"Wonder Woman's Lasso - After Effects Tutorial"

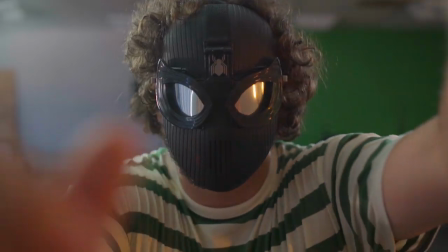Ooh, shiny. Come on, stupid thing.
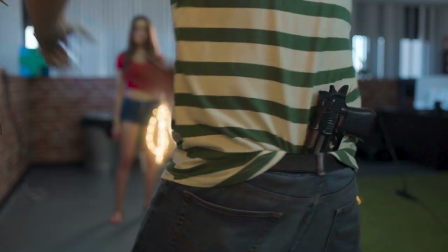Halt, thief.
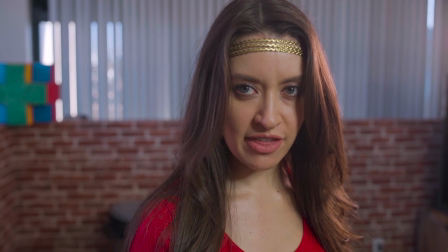Don't even think about it.
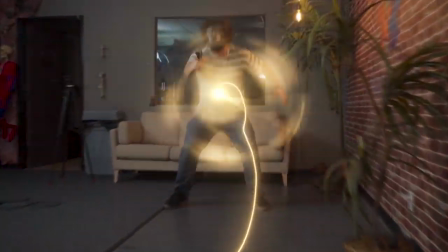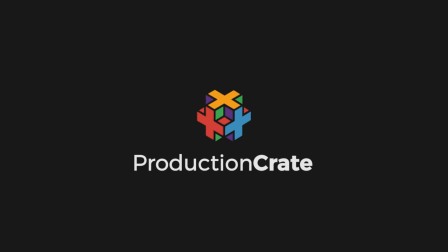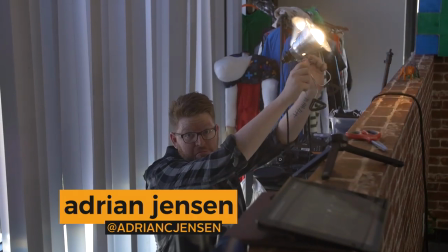Hey, what's up? It is Adrian for ProductionCrate.com. How you doing? Who are you? Hey, I'm pretty good.
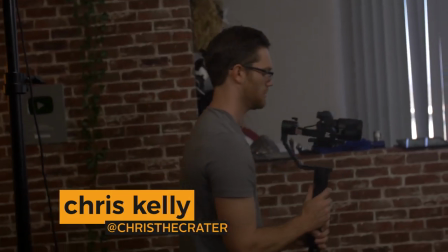My name is Chris Kelly, and I work here too. Nice. Dude, looked familiar. Is that Nico?
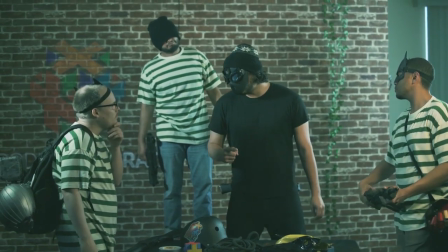What? Dude, getting back to his criminal roots. I like it. Poor guy got his butt kicked. Oh, geez.
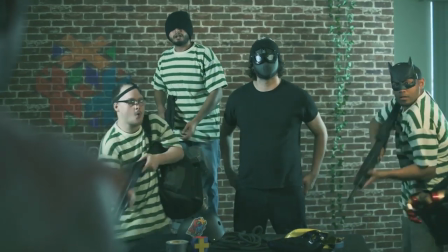It's a good thing there's always superheroes hanging out here. True. That's a very valid point. Help protect us.
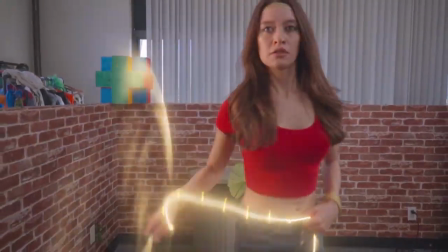Speaking of superheroes, that lasso effect was awesome. Oh, you want to know how we did it?
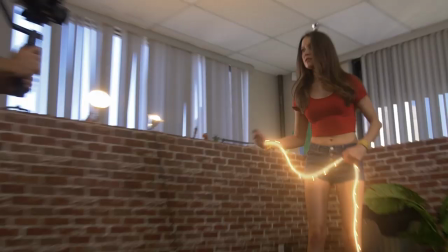Yes, please. Well, for a basic glowing lasso effect, I think the best thing to do is to use Video Copilot Saver plugin.
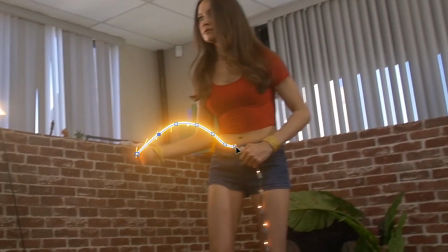That sounds like the correct answer to me, but I would absolutely not recommend doing it without some kind of practical rope for reference.
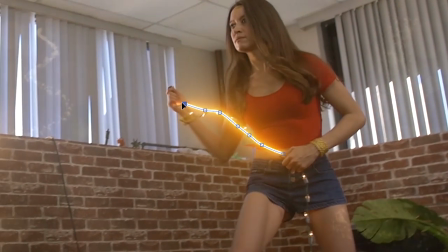Otherwise, your animation is going to be all over the place. It's going to look ridiculous. Since we shot this around Christmas, we decided to use the season to our advantage.
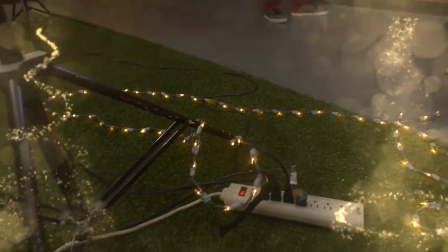We took a string of warm white Christmas lights.
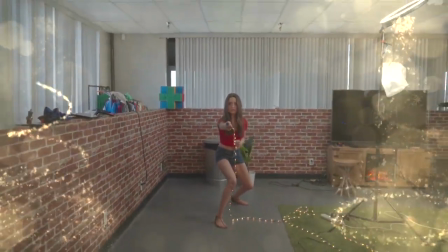These cast a bit of practical light onto our talent, and it's also going to be way easier to track than a blurry, dark-colored rope.
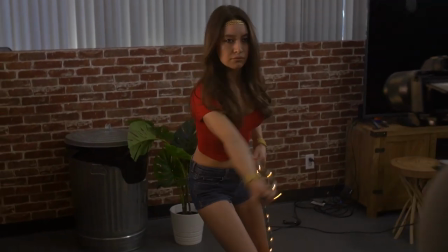To get this string of lights into a better rope shape, we set it out in the warm,
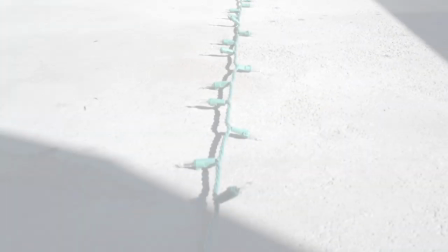lovely San Diego sunshine for a bit to soften up the wires, and that just made them loose and less,
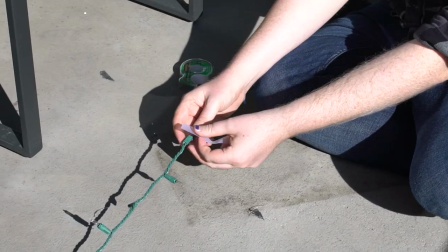zigzaggy. And we also taped down each individual bulb to get them all to lie in a straight line.
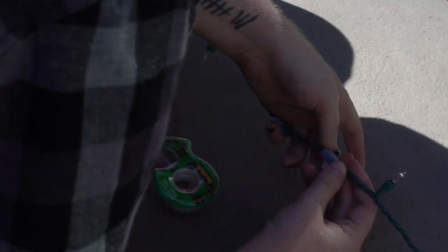Now, this was not quite as tedious as it sounds, and it goes real quickly if you have a buddy. My buddy is named Nico.
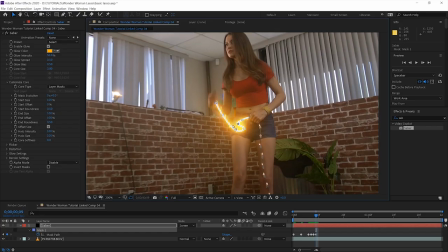Speaking of things that are tedious, you're pretty much going to have to draw over this thing frame by frame.
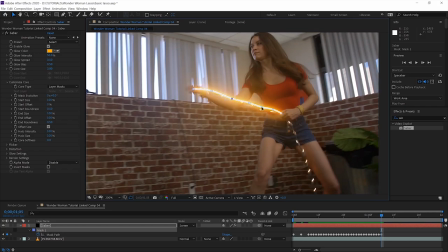It's not so bad, but if you do want an alternative, definitely check out Cinecom's tutorial for a bit of a life hack.
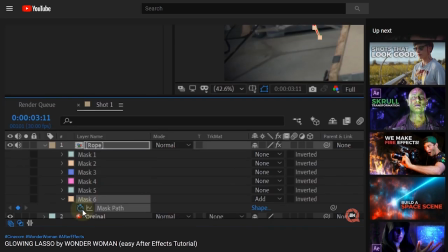Unfortunately, their technique is not going to be compatible with our Christmas light method.
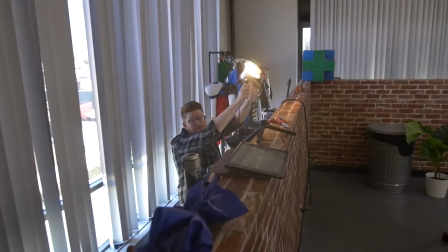For the part where Wonder Woman is spinning her lasso around, we had Adrian hiding off screen behind our tiny wall with some extra lights.
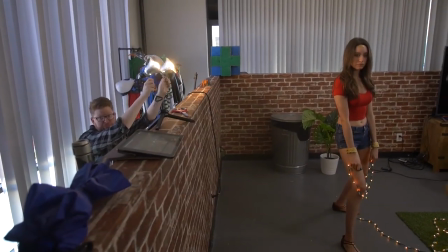He looked like one of the goblins.
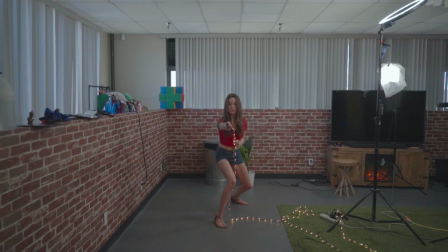We were in a pretty bright room with lots of windows, so our practical lighting ends up being pretty subtle, but it still helps to add some believability to the shot.
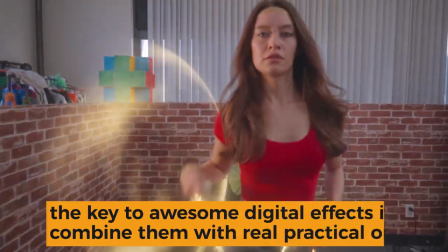It's always best to combine your CG effects with your practical effects whenever possible.
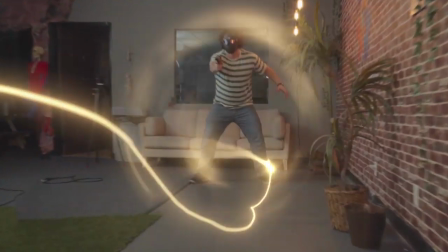The tornado lasso attack looks way more complicated than it actually is.
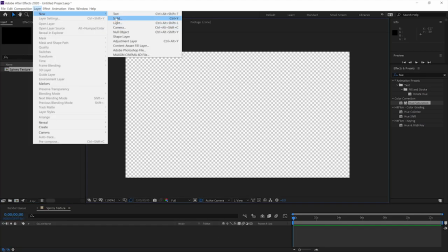Let's start in a brand new comp, and we're gonna make a black solid, but we're gonna make it a square shape instead of a rectangle.
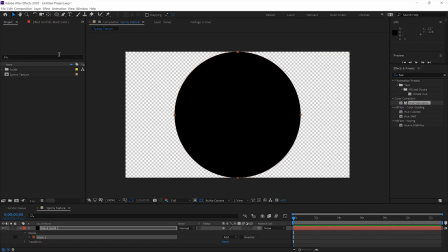Oh. Double click the ellipse tool to add a circle mask to it, and then we're gonna feather out that mask, and we're gonna bring the mask expansion in to compensate.
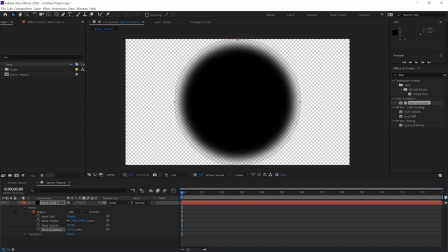Now we have a blurry circle. Wow. Oh. We'll give you a moment to go ahead and scrape your jaws off the floor and pat down those goosebumps before we add a turbulent noise effect.
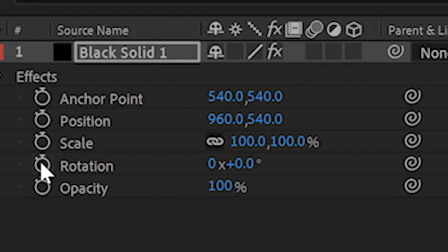Let's adjust the brightness and contrast just a bit. And now we can all click the rotation value of this layer to add an expression.
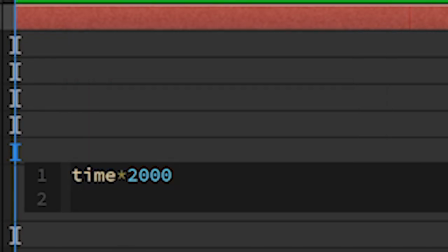Just type time times 2000. And that's going to cause this layer to spin really, really fast.
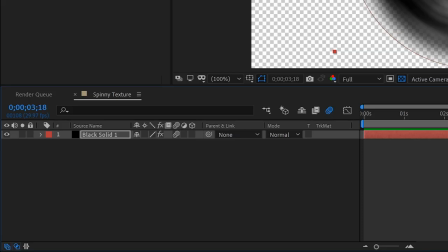We just need to check on the motion blur now. And hey, now we've got the look we're going for. It was actually pretty easy.
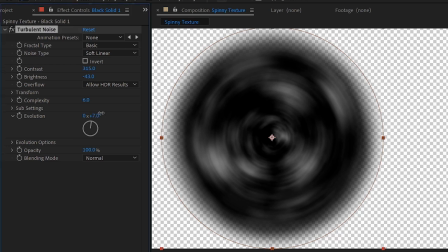Yeah, it looks good. Blast appears to add some evolution to the noise itself so that this spinny layer isn't just a boring repeating pattern.
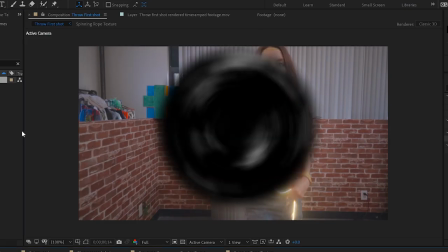This is actually good enough to use as is if we want to. We could drop it into a new comp with our footage and make that a 3D layer and just move it around as we see fit.
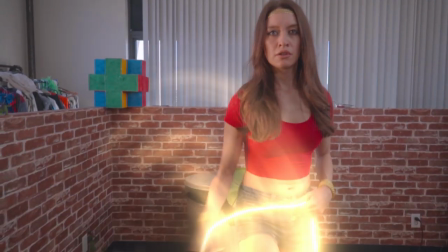But if you want to take it a step further, we can bring this into the third dimension.
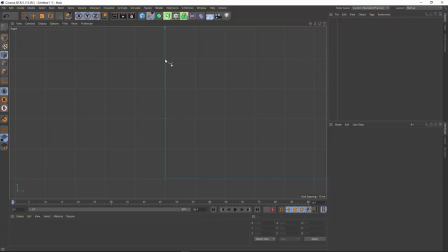Whoa, got dizzy. We jumped into Cinema 4D real quick and modeled two shapes. One was sort of a concave cone and one was a simple hemisphere. You can download these for free if you want them.
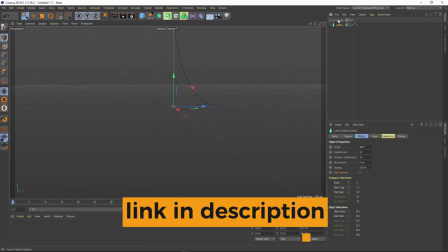Look in the description, or you can just make your own if you dare. Whoa. If you think you can.
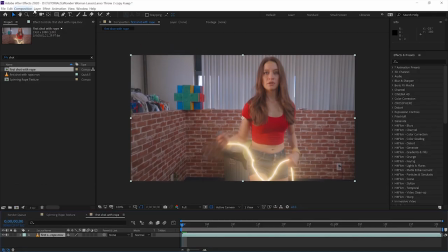If you think you can handle it. Back in After Effects, we can make a new solid and we'll add element 3D.
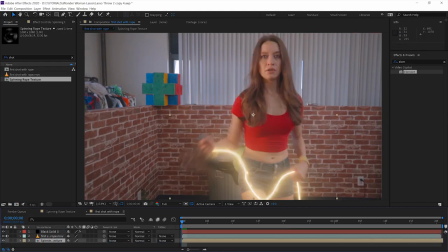And we're gonna add our spinny texture as a custom texture map.
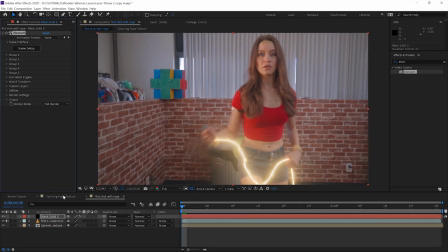Let's also jump back into that spinny texture comp real quick, and we're just gonna add a black solid into the background.